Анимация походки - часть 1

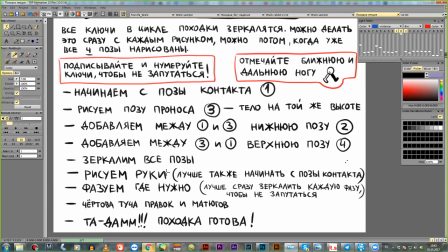697s
Начинает миллион рисунков появляться, всё, ты запутался уже, не понимаешь, особенно, когда надо копировать, вставлять, после какого кадра вставлять это всё, там, начинается каша. Поэтому расскажу сейчас про порядок работы, который позволит вам очень легко и быстро санимировать походку.
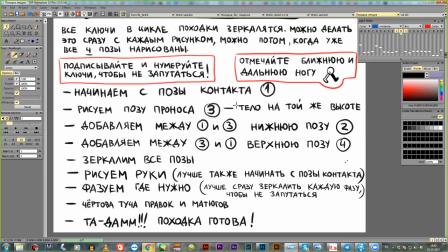715s
При походке в профиль мы начинаем с позы контакта. Это когда обе ноги стоят на земле. То есть вот такое положение, как на этом табнеле. После этого мы рисуем позу проноса, третью.
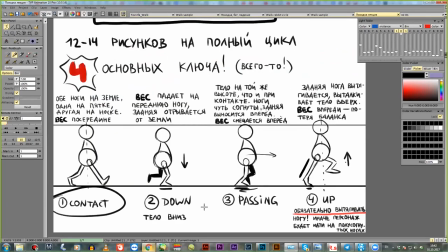729s
То есть вот мы рисуем первую сначала, вот эту. А потом рисуем сразу вот эту. То есть это просто будет проще, Потому что у нас тело на одной высоте на этих двух ключах. У нас ноги по-разному работают, но тело мы можем сразу просто перенести в этот ключ.
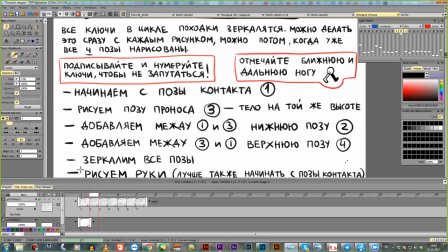747s
И, в принципе, этих двух поз достаточно, чтобы уже у нас что-то появилось.
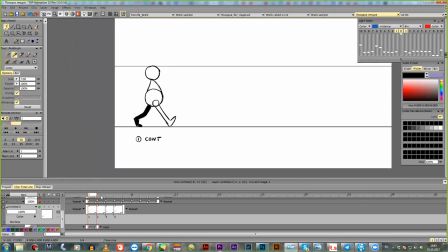753s
Вот здесь, в этом цикле, я нарисовала только позу контакта. Вот видно, что контакт и пронос.
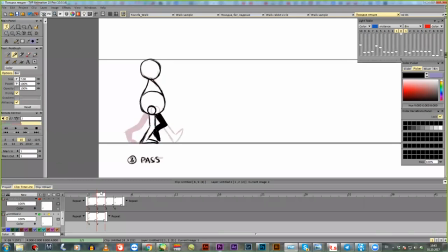762s
Туловище на одной высоте. Можно скопировать, можно просто по лайн-тесту еще раз обвести, чтобы более живой рисунок смотрелся. На черновой анимации это не принципиально, а на прорисовке уже, конечно, лучше руками каждый кадр делать.
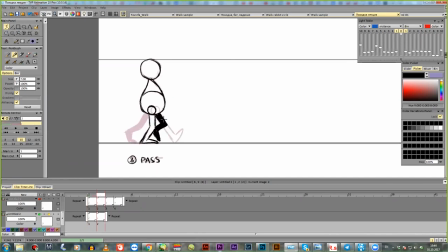776s
Видите, да, что? Контакт. И на проносе очень важно, что задняя нога, она уже впереди получается. То есть она не вот здесь рисуется, хотя на характерной походке опять-таки из-за того,
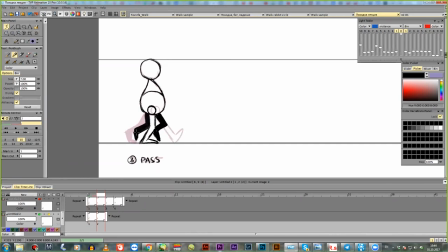789s
что как раз можно много вариантов разных делать можно еще здесь и дольше тянуть и потом резко выбрасывать но классическая походка тут уже она у 10 впереди появляется вот такие вот два рисунка принципе уже какое-то подобие походки
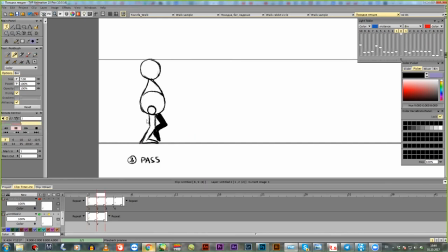806s
у нас появляется всего два рисунка ноги у нас подобраны ноги в разные стороны уже появляется движение но если к ним добавить еще два ключа то уже практически цикл вырисовывается
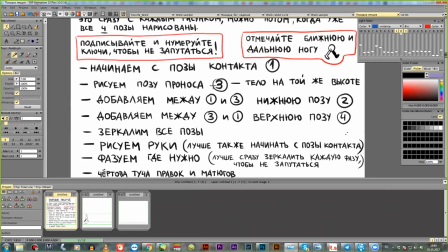822s
нарисовали позу один контакт нарисовали позу 3 пронос после этого добавляем между 1 и 3 вторую позу которая у нас вниз нижнее положение есть вот
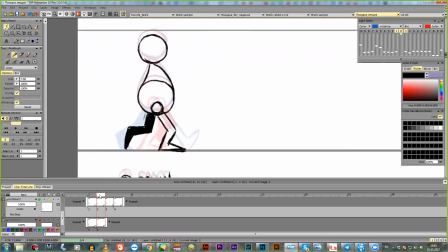836s
две позы и мы добавляем вот это вот на лентесте прям очень хорошо видно что вот у нас контакты пронос вот они где находится и тут мы все сдвигаем вниз все туловище почему можно прям даже обвести отсюда
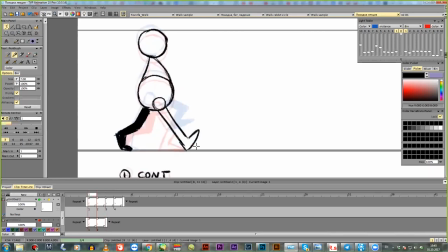854s
сместить вниз и что происходит с ногами вот эта нога у нас здесь где она касалась она смещается назад уже как только идет контакт землей ноги начинают смещаться по панораме они не могут на одном месте оставаться иначе застрянет
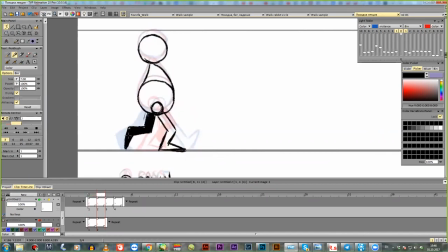870s
персонаж и задняя нога у нас отрывается от земли при